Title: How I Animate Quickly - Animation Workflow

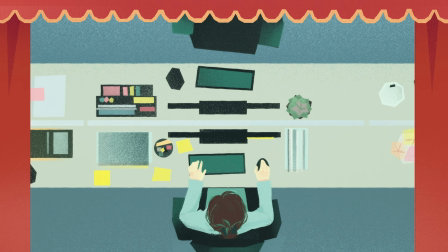0s
Hi folks, my name is Vivi and I'm gonna go over my animation process for my senior thesis film, Shuffle.
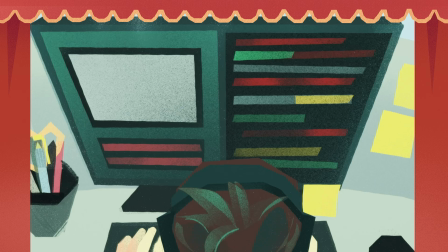7s
I figured out a workflow to speed things up, so here's some things I learned and did.
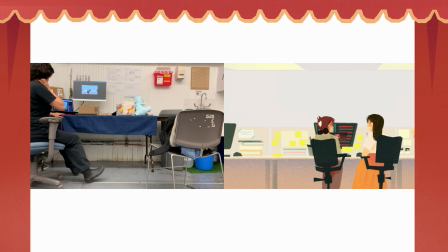15s
1. I used a lot of references and focused on poses. So for every single scene, I took many video references.
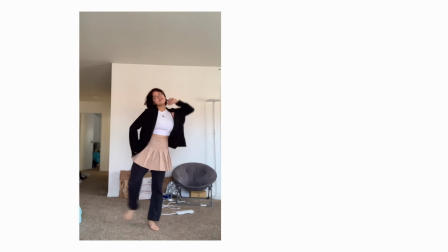22s
In the dance sequence, I just filmed myself freestyling to some K-pop songs and then mashed up the dance moves for the final sequence.
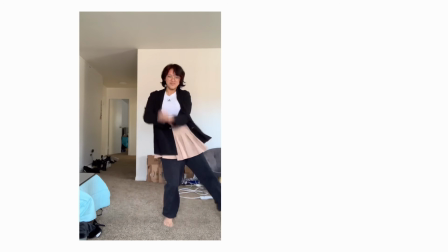29s
So filming all these references helped me figure out the main poses and motion. 2.
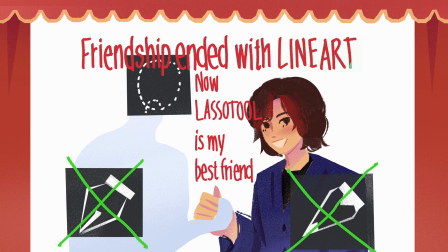36s
I skipped the line art, and lasso tool is my best friend.
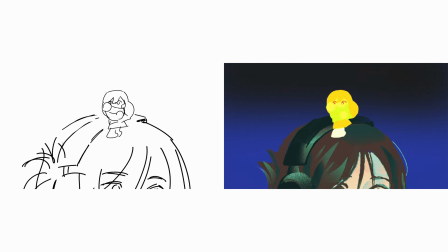40s
So once I had all the poses drawn out, I went straight into animating with color.
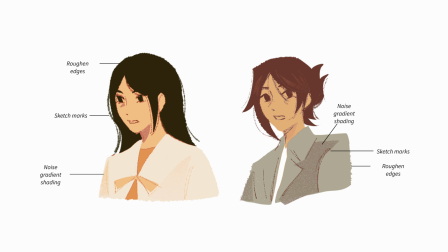45s
Here's the style guide that I made for my animation. It's blocky shapes with some stray lines around the edges.
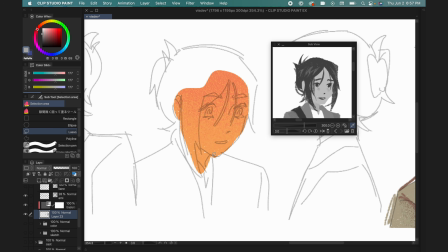50s
I used the lasso tool and lasso polygon tool to block out the main shapes. And then I use a rough pencil around the edges of the shapes to add more variety, and then sometimes I use it to intensify the expression.
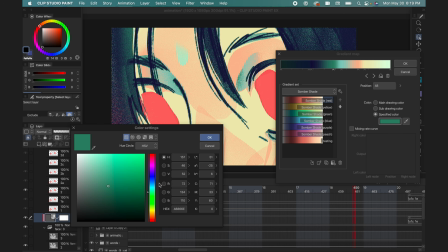64s
3. Gradient maps. So the gradient maps really help me change colors easily.
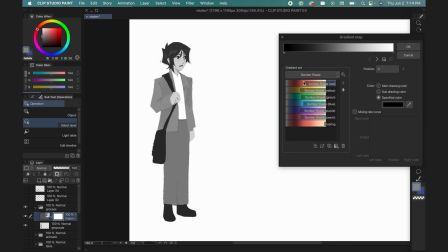70s
First, I did the character sheets in grayscale, and then I applied a gradient map to the grayscale. In the gradient map, I can modify what colors I want for the darkest value all the way up to the lightest value.
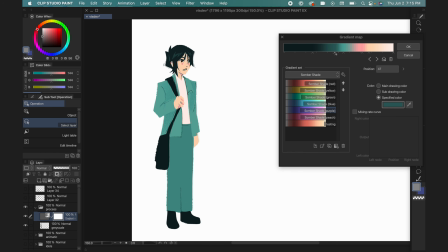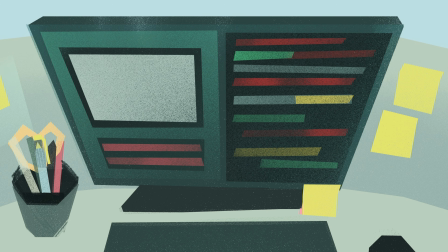88s
In this instance, the office area environment is this very cool tone teal color,
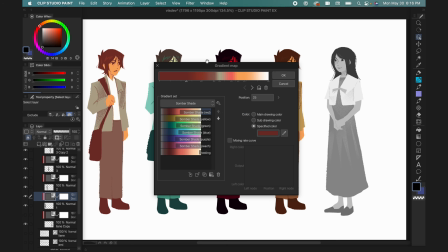95s
so the character is a very cool tone teal color. I made gradient maps for the characters in different lighting environments, and when I go to animate,
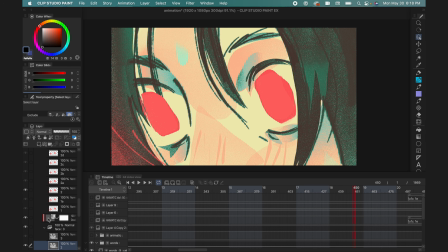104s
I pretty much copy and paste these gradient maps onto the grayscale animations.
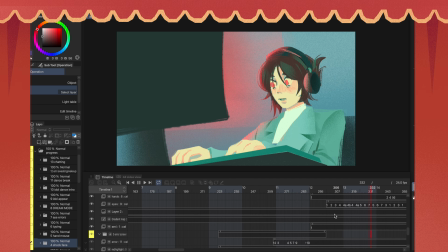110s
4. Animation workflow. I do all my animations in Clip Studio Paint, and I have the grayscale character sheet in the subview.
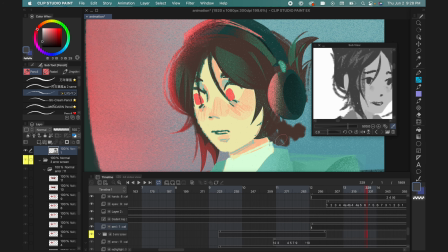118s
When I hover my cursor over into the subview, it automatically changes to an eyedropper tool, and I can just select any of the gray colors.
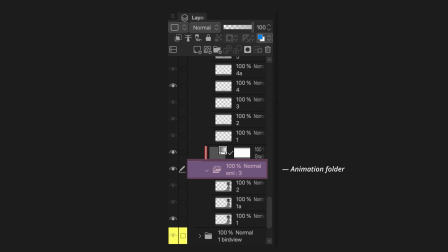127s
So in the layers, I have my character animation folder where I put in all the frames, and then clipped on top of that folder is the gradient map.
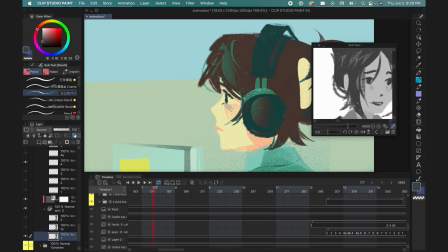136s
So whenever I draw any gray value, it becomes one of the colors in that gradient map.
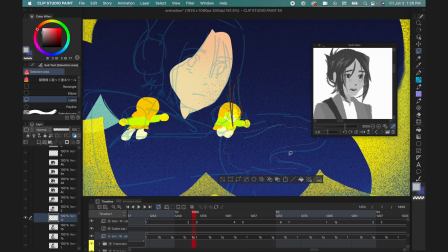143s
I color pick the gray color that's supposed to be the skin color, and then I use the lasso tool to select the shape of the skin,
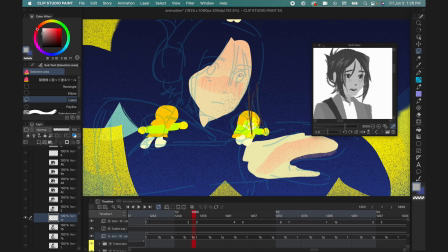150s
so like the face or the hands, and then I bucket in the base color.
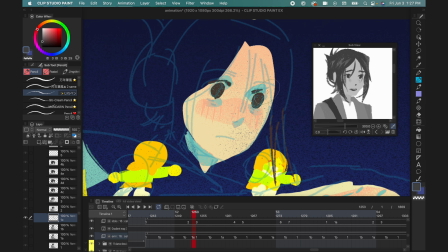155s
Afterwards, I will color pick the gray color for the skin shadows and then switch into this brush to add shading for the skin.
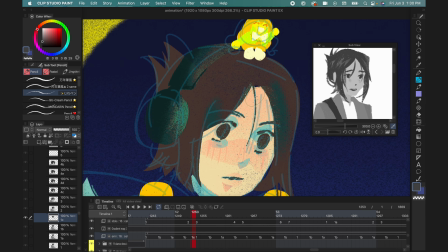163s
After I finish all the skin, I move on to the hair and the clothes using the same method. I just lasso tool, pick the color, bucket in the color, add shading.
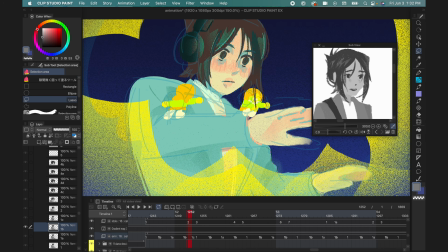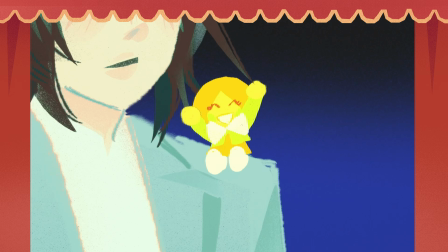182s
5. I did a lot of bouncy animation. So for quick movements that has two main poses,
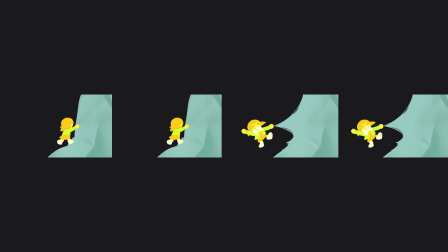188s
I would just copy and paste the poses and then stretch them in one direction or the other.
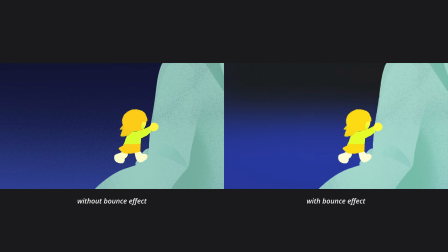195s
This makes the motion a lot more bouncy.
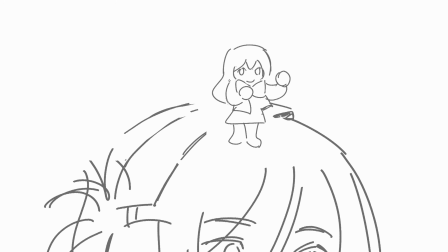202s
6. Animate on a BPM. While my music composer was working on the soundtrack, I animated on the same BPM as the soundtrack.
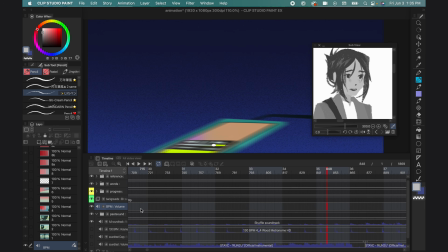209s
And in the timeline, I added an audio track and imported the BPM.
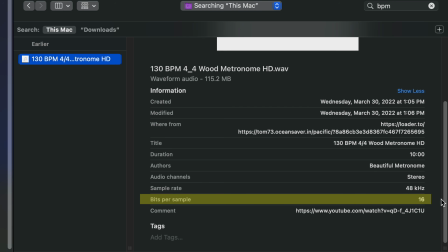214s
I make sure that it is, I think, 16 bits, otherwise it wouldn't work.
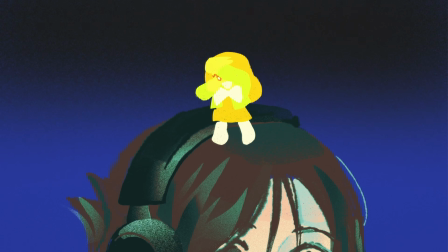220s
Animating on the BPM helps me figure out the timing, and once the soundtrack was complete, it already synced up to the animation.
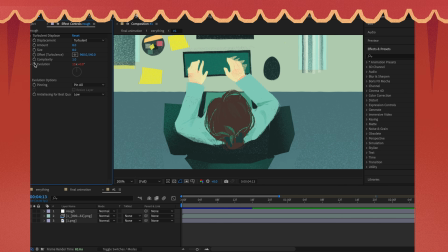230s
7. Compositing. So I composited everything in After Effects.
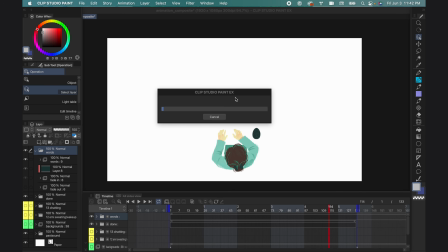234s
First, I exported my scenes as image sequences, and then I imported the image sequence and then interpolated it to be the correct frame rate.
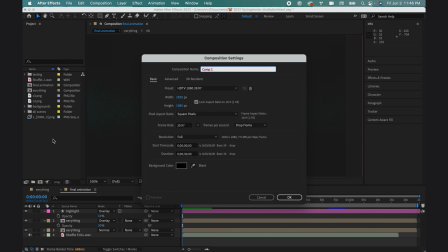246s
And I made a composition for each scene.